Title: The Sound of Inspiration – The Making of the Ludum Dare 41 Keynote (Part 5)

But color grading was not only about making it look pretty. Some shots really relied on these final touches in the color stage to make them work even.
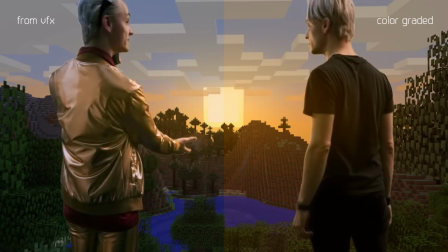[8:34]
For example, the Minecraft world gradually transitions from sunset to night as the scene plays out.
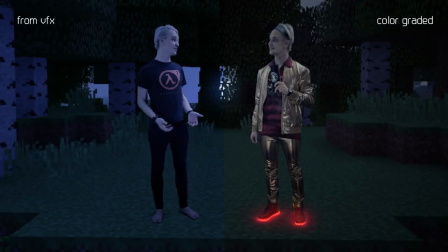[8:42]
And to get that across seamlessly, most of it happened in color grading. Also, the shots pretending to be daylight shots got some little touch-ups.
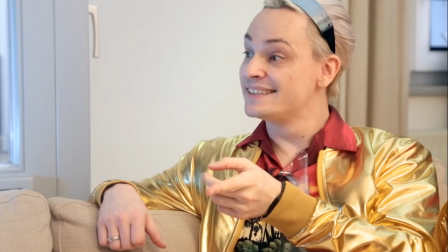[8:53]
In some it meant adding a subtle blue gradient from the side,
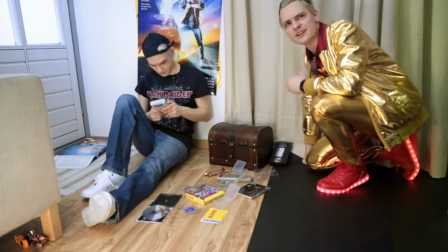[8:58]
in other shots the blown-out windows are entirely achieved with a mask in my color grading software. So in the end I achieved this daylight appeal in the film by a combination of on-set lighting, audio ambience and color grading. But what I couldn't fake any longer was the lack of music.
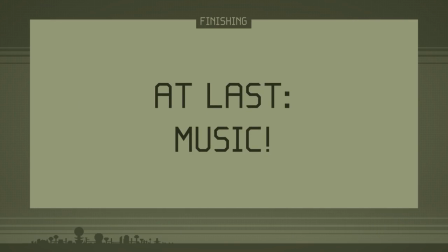My procrastination kept me ignoring that vital aspect of my film for way too long, up until to a point where I literally had to face the music. Since the whole film was an homage to the Back to the Future trilogy anyway, I couldn't just stop at the music and use some old Ludum Dare music that I made previously anyway. So instead, early on even, I decided to make something that would feel like the Back to the Future soundtrack. So after shooting the first scene, when it still felt like that I had all the time in the world, I started research on the music. I got myself the Back to the Future 1 soundtrack and listened to it on repeat for days just to get a feel for the soundtrack. I'm anything but a classically trained composer or even trained in music at all. So I knew that all my efforts would only scratch at the surface, but still I thought, well I could give it a shot anyway. The first thing that I started with was this piece for Future Phil that was heavily inspired by the music for Doc Brown in the first Back to the Future Phil.
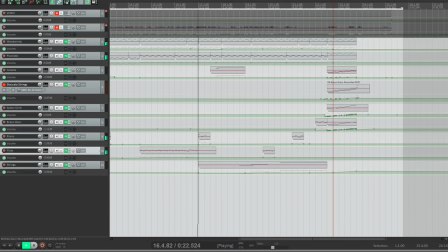[10:42]
Here's FuturePhil's theme as it plays inside Reaper. Not as playful and scatterbrained as I would have liked it to sound, but for starters it was good enough. I mean I could come back to it anyway. But I didn't and for long stretches just the visual effects occupied me enough until I came back to the film and saw how much music there was still lacking.
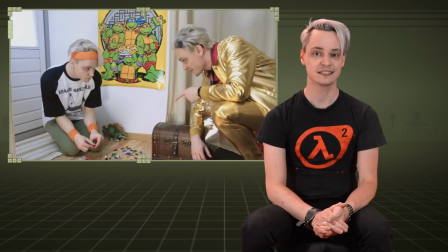[11:15]
For example there was this big scene with Kid Phil in the 80s which just sounded eerie when there was no music playing. I didn't know how to tackle it until my wife suggested why not use the Turtles theme song and this was what really got the ball rolling for me.
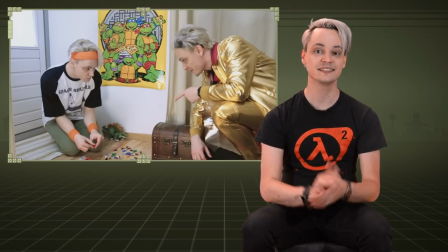[11:34]
I wanted an 80s version of this.
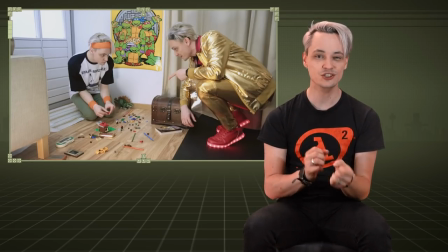[11:40]
An entire night I just tweaked synths for a cheesy new wave cover of the Turtles song but it just didn't sound right.
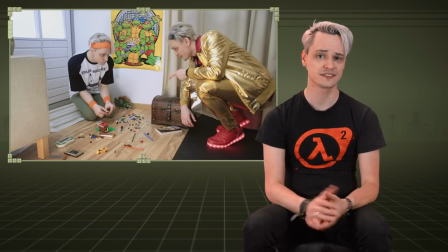[11:48]
It was too agitated for the scene and also a little bit too short.
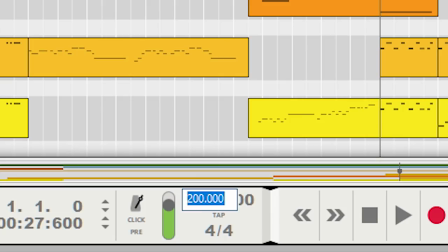[11:56]
Out of exhaustion I did the sensible thing and halved its tempo to just make it long enough for the scene.
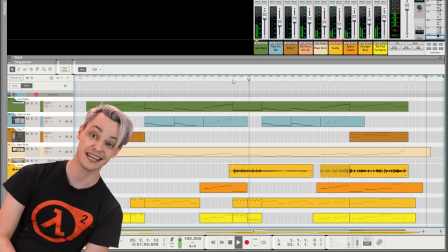[12:08]
And it worked.
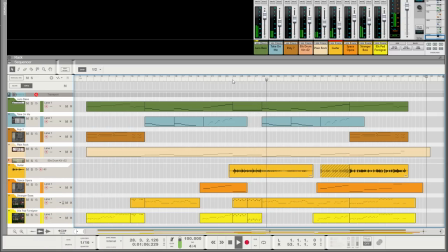[12:12]
So if you play it at double speed, it's very recognizable. Still, I had a staggering amount of footage without music. And I was really running short on time.